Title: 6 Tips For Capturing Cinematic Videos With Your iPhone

We're in this beautiful village, and in Mexico, at the heart of these beautiful villages are their plazas.
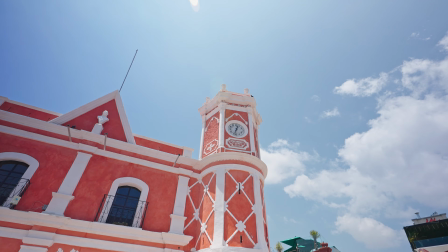I always wind up, as most people do, coming to the plazas. That's where a lot of the color is.
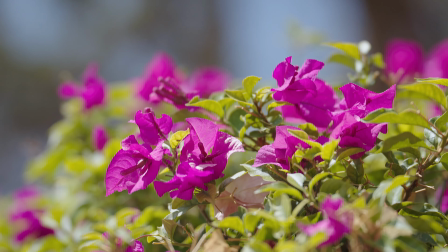That's where the vibrancy is. That's where the flowers are. And we have these beautiful focal points of these churches. I'm going to come to the center of the plaza. I'm going to line up my focal point of what's going to be obviously the church in this scenario. And let's just see what we get. Then we're going to work the scene a little bit and see what else we can come up with.
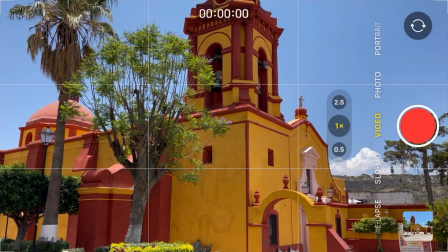So I'm going to switch over to video mode here. I'm going to tap on 0.5. That's my ultra wide angle.
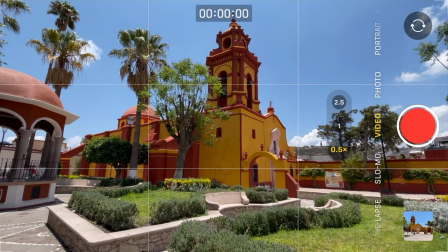And now I'm getting a lot more stuff to work with. I'm getting a lot more elements to work with.
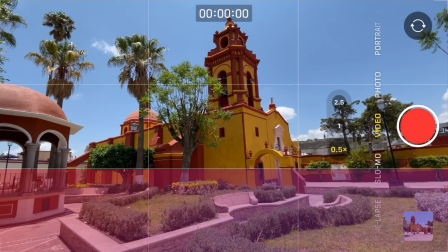I have this beautiful gardening and landscaping in the foreground that I can include in my shot.
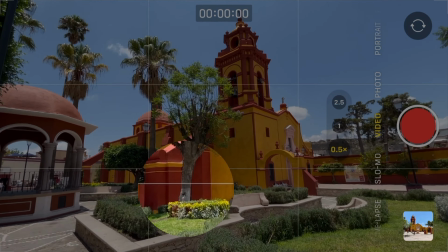So here I have a little bit of motion with these birds now. That's actually kind of cool. but if I don't have the motion that I'm looking for in terms of subject matter, I can be the motion.
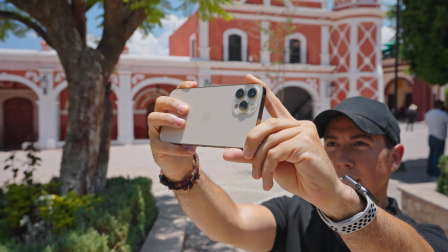Now with the newer phones, the stabilization is so good,
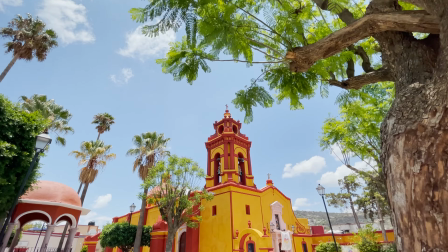we can get away with just walking and it's going to stabilize it both optically as well as digitally. It just gives us much smoother motion than we would anticipate.
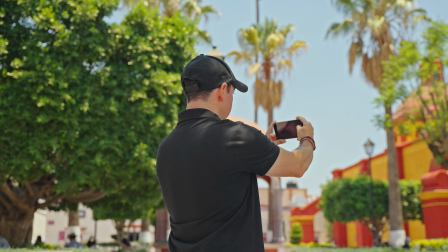If we're introducing the concept of time and motion, we need to put something in the frame over the course of that motion that's going to be relatively interesting. That's what we have to do. So that's what we're going to do now. I'm just going to move around a little bit and try and find a composition that has a little bit more visual interest. And I think I actually kind of found it here already. Let me show you what this looks like.
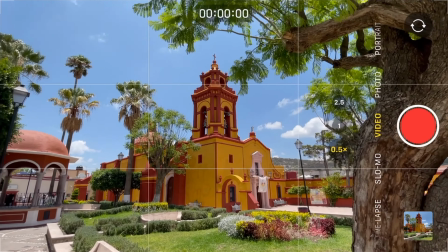I have these beautiful green leaves that are taking up the foreground a little bit, at least on the top part of the composition. So if I have these leaves blowing in the wind, you know that there's motion in a very subtle way so what i'm going to try and do
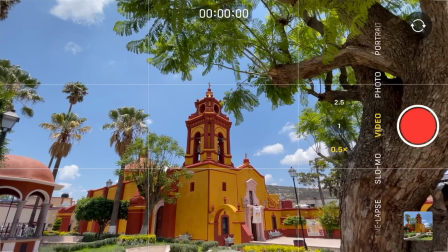is play around with now my foreground which is this tree and all these leaves and then keep that background what i want to make sure happens
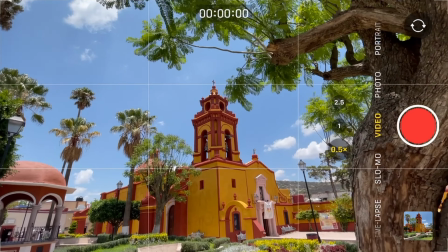is i don't cut off the very top of this church that's going to be very important so here's what i'm going to try and do i'm
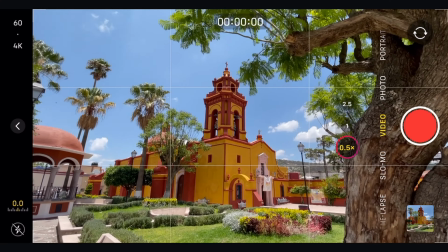going to frame up the shot i'm going to still stay at my 0.5 that's what's bringing in all this foreground.
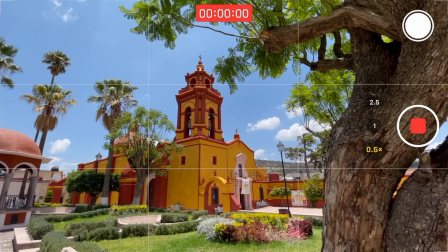I'm going to hit the record button. I'm still going to move forward a little bit.
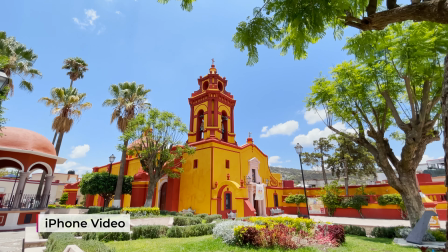I might try that. Now when I move backward, I might tilt up a little bit.
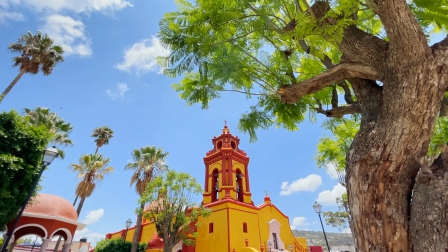I don't have to keep my camera straight. I can tilt up just to capture more of this beautiful sky.
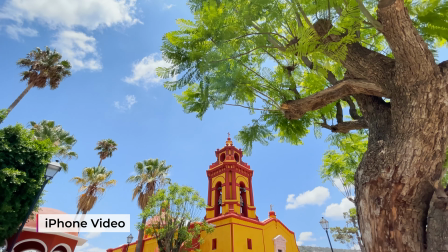We actually do have some clouds coming in on the top left. Now I don't have to keep recording. It actually might do me a little bit of a favor if I stop and start a couple of times. It just makes it easier for me to determine all right this is the clip that i like the most i don't have to kind of scrub through a minute or two of footage to find those five to ten seconds just makes it a little bit easier on the back end now
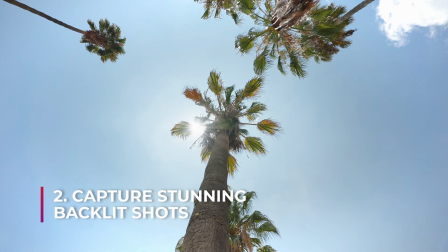as i'm waiting for this sun to develop i am starting to just see that it peeked out from the clouds we're getting this direct light you're probably maybe getting a little bit more harsh shadows on me that's actually going to work really well for this next shot i want to see if I
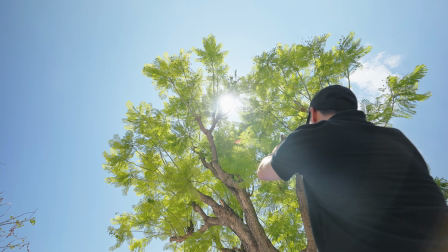can walk kind of underneath this tree and just get a little bit of a different type of shot that
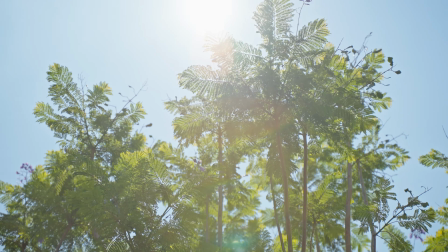I can cut into other frames of this beautiful area that just shows these details.
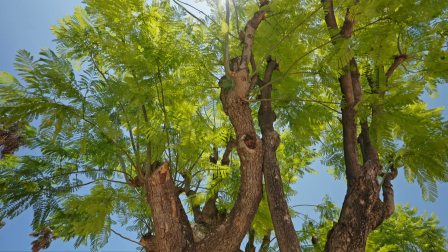And anytime that you have a beautiful backlit tree, a backlit leaf or backlit flower or plant, it just creates a little bit more drama than something that's frontlit.
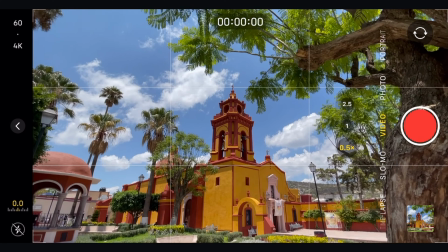So here's what I'm going to do. I'm going to start in the position that we were before.